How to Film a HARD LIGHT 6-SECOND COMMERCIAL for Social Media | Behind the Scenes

Hello everyone, welcome to another video. My name is Mario So, and in today's video, I want to show you how you can create a 6-second high-impact social media product video. Let's go. If you made it back here again, welcome back. If you're new here, make sure you hit the like button, subscribe for future videos similar to this one.
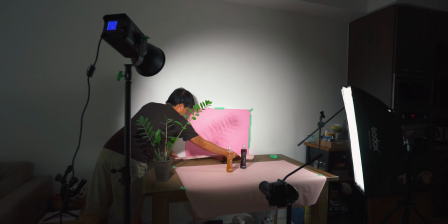20s
In today's video, we're going to be shooting a spec ad on this drink called Vivo.
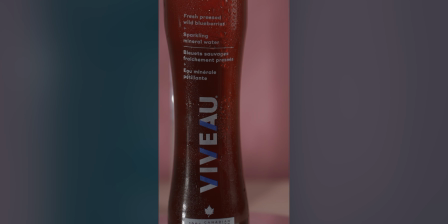28s
It's from Nova Scotia here in Canada, and this is pressed fruit with sparkling mineral water, and it tastes really good.
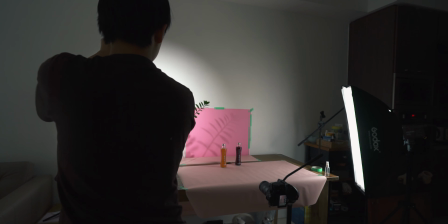37s
And what I want to do today is add a little bit of shadow and play around with the shadow using a very hard light.
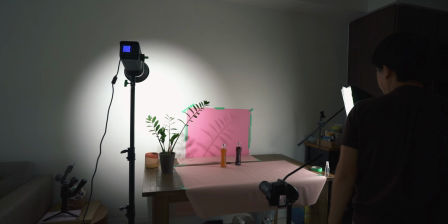44s
I'll be shooting everything on the Sony a7 III. I'll be shooting in portrait mode, and that will be adjusted later on for a 4:5 aspect ratio for social media platforms such as Instagram. So a lot of people are now shooting natively in that portrait mode instead of shooting wide and then cropping in.
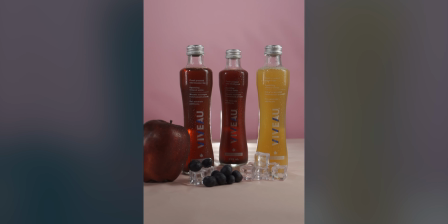61s
This way, you're not only able to frame your shot the way you want it to look, but you also take advantage of the entire sensor when you move your camera to shoot portrait mode instead of landscape mode. Always make sure where your final output is going to go, and that will dictate how you will be approaching your video. And this is going to be a 6-second ad. It's going to be high impact, really quick. There aren't that many shots to play with, so I'm thinking about maybe 3 to 4 shots. A few of those shots are going to be 1 second, and some of them may be about 2 seconds. And that's going to be enough for that 6-second, super quick spot ad.
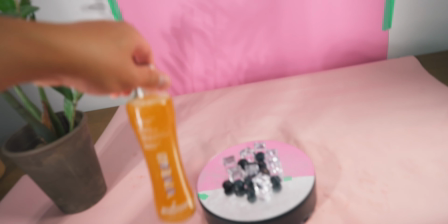94s
Earlier, I had these bottles over here. Let's move this away.
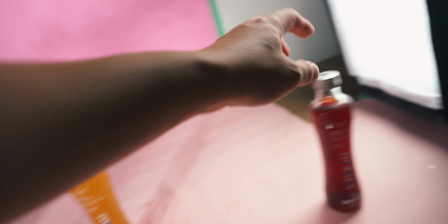99s
It's already a little wet there because of all the water I've been spraying, but I had these here.
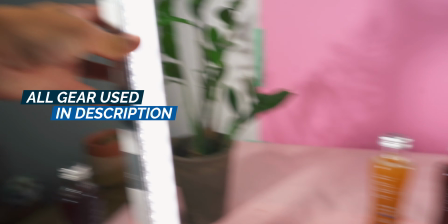106s
I have this Yongnuo tube light over here just to give it light on the side.
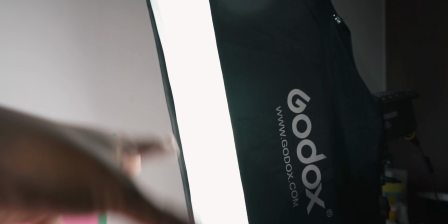110s
I have this Aron 100D with a rectangular softbox to illuminate this side over here.
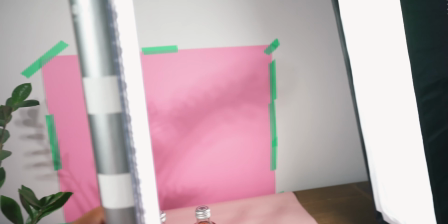116s
I have this plant over here, and I'm casting that shadow with a spotlight right here, the WeLight Ninja 300.
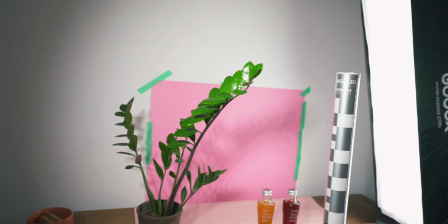125s
And right there is pointing downwards at this angle towards the plant to give me that, and I really like that look.
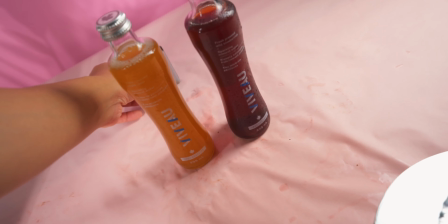133s
Aperture M9 just to illuminate here and the back to give it some backlight to the bottles. The first shot that I did was pretty much just a hero shot, and for that I just had the bottles that I was using.
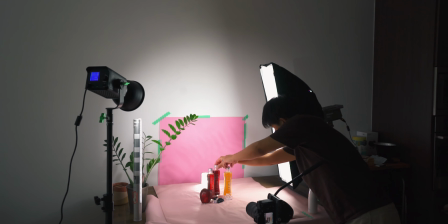145s
I added some fruits, the blueberries and the apples, some fake ice,
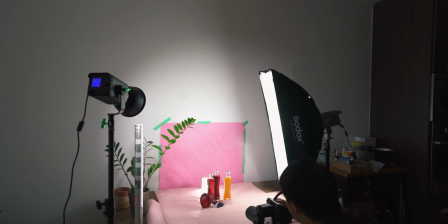149s
and I just sprayed some water on top of everything to give it that sweaty look, which is a desirable look for products, especially drinks and fruits. The first shot was actually the hero shot, and you want to shoot hero shots at the beginning of your entire shoot when everything is still clean.
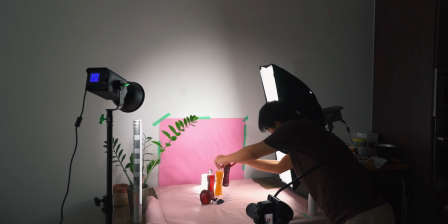165s
And if you only have one product of each, then you want to get the last hero shot first before you go around and open your product or your drink and you start pouring it and making a mess. So for this last hero shot, what I did was also move the plant as the camera slowly pushes in, and that I'm just going to do in post, a very subtle scale keyframe. For this second shot, I want to focus on the name of the company, which is Vivo.
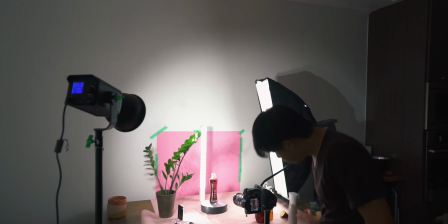190s
What I'm doing is pretty much putting that bottle on a rotating display stand and just capturing that name on the bottle as it rotates on the stand. The next 2 shots, I'm going to be showcasing the 2 fruits of the 2 bottles that I am filming today.
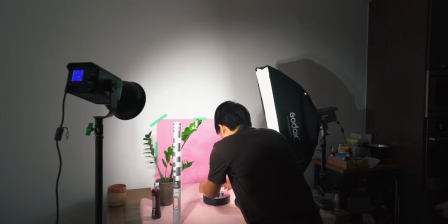203s
The first one is with blueberries and the second one with apples.
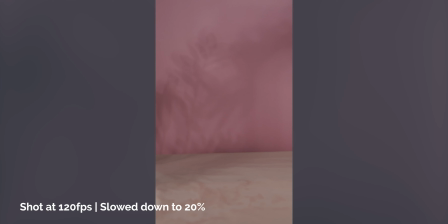207s
For the apple shot, I'm shooting at 120 frames per second, and I'm going to just drop the apple to fall from the top to the table pretty much. For the second shot, I'm going to get another apple and I'm going to cut it into slices, and I'm just going to do the same drop, and hopefully I can match cut that so it shows the apple falling,
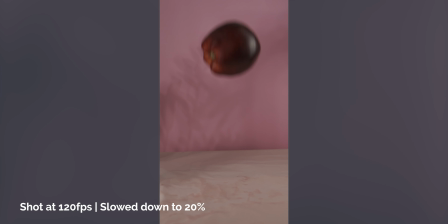225s
and then as soon as it falls, it's going to be already cut up into slices. If that doesn't work out, I'll just use the second shot of just the apple already cut up into slices and just dropping into the frame. For the blueberries, all I wanted to do is just put it again on a display stand, rotation stand, as I have right here.